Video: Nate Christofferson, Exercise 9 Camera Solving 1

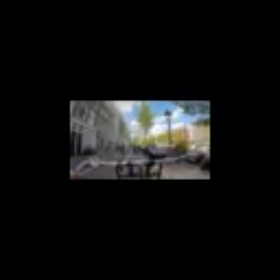0:00 Okay, we only have one submission this week for the screen tracking. Let's see, what is it? Oh, the camera solving. We only had one submission this week for the camera solving exercise, so this is going to be fairly brief. But this is what Andy has done with the VR guide, tour guide thing in this exercise.
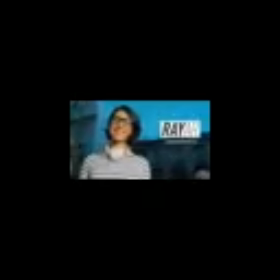0:31 Your own private tour guide, coming soon.
Okay, so it's incomplete. Obviously, he didn't feel like he had this shot quite finished, but he submitted what he had. This shot really is tricky. I mean, the lens distortion on this exercise is not great, not very helpful. Our first shot is looking very nice, though. I mean, the track of the road looks good, and the nice thing is, I mean,
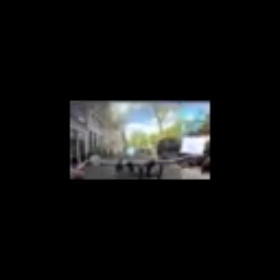0:57 I guess there's room for debate here, but being like a VR, like an augmented reality, an AR UI animation, I think a little bit of jitter in the camera makes sense, because like what AR tracking have you ever seen that was absolutely perfect? And it's not like it needs to be either. It's not really supposed to be. It's just supposed to be good enough. So, you know, maybe a little bit of jitter here and there is fine.
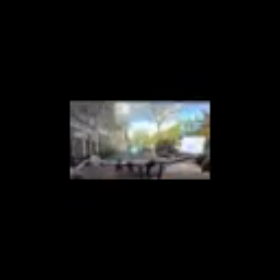1:21 I don't know. I mean, you can have your own opinion on that, and I'm still working through, you know, in my head, like what should be right. Because like this is a demo, so obviously the demo has the advantage of being something that we work on in post,
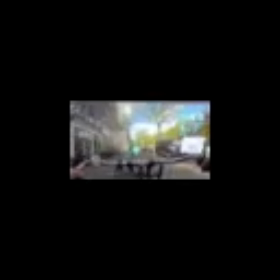1:36 and a person is actually going through and can make look more perfect than the actual AR itself. But I like having a little bit of jitter. I think this is it just comes straight from the handlebars, this UI here. I think the jitter that's present in the footage is going to be present in the track, and that looks fine to me. And the road looks nice. The transparency of the graphical elements is always a question. I'm like, how is that actually going to look in real life? You know, is it some sort of overlay? Is there always going to be like 50% transparency, or will we ever get to the point where everything's pretty much opaque?
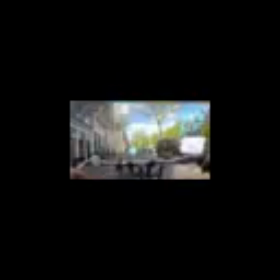2:08 I don't know. And I've talked too much already. So, good track on this shot.
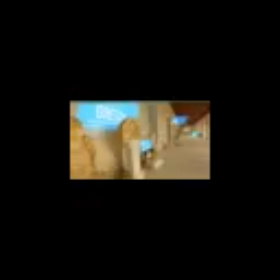2:13 Again, this is a sort of like a weird question to have, but like in the world of AR, obviously your headset, at least at first, is not going to be doing like rotoscope in compositing objects in depth. I mean, there's the technology there to probably get us there at some point, but like, do we want to rotoscope these things out?
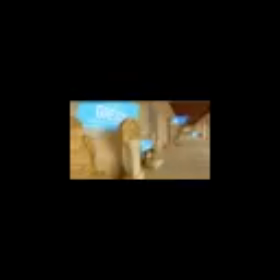2:33 Nice roto up, by the way, on this shot. A little bit rough here, but we're not really concerned about that.
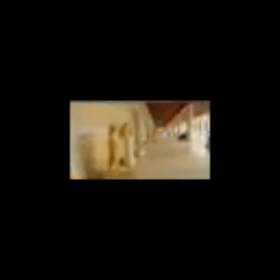2:38 Again, the tracking and compositing is very good here. I'm distracting from Andy's work. I like the little animation coming on. I think when I first watched the shot, I didn't notice this guy pop out of the door at first, and I just saw it hanging right around here on the ceiling and then dropping down to the door,
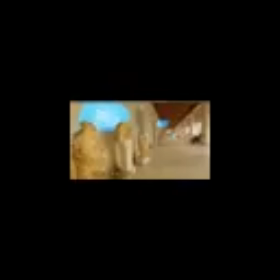2:56 or you know, to its correct spot. And I thought it was like a tracking error and that it was just drifting at this point. But then when I watched it again, I realized that we've got animation. We've got these two animations competing for our attention, and this one is bigger and brighter and it's closer to us, and so it's going to win.
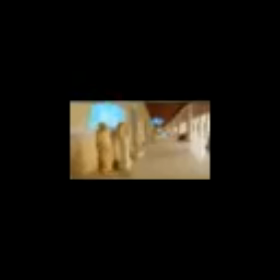3:12 So I would give this guy like a beat, wait until this animation is complete, and then have this guy pop out. That's just a timing issue that's not really within the scope of this exercise. But the things that are within the scope of the exercise, which is, you know, camera tracking, all of that is done really well in this shot. So good work from Andy. And we'll get to this eventually. He'll, when he has time, finish that shot. And here at the end, we've got a subtle little animation. I think maybe the blend mode could be a little bit... it feels a little cartoony right now. And obviously this is a future tech thing, so reality is a little bit up in the air, but I would probably have that be a little bit less opaque. But other than that, I mean, that it gives you it sells the idea. You know, it's got the sound effect going on, and it's telling us to buy these glasses, and it's telling us where this whole overlay is coming from.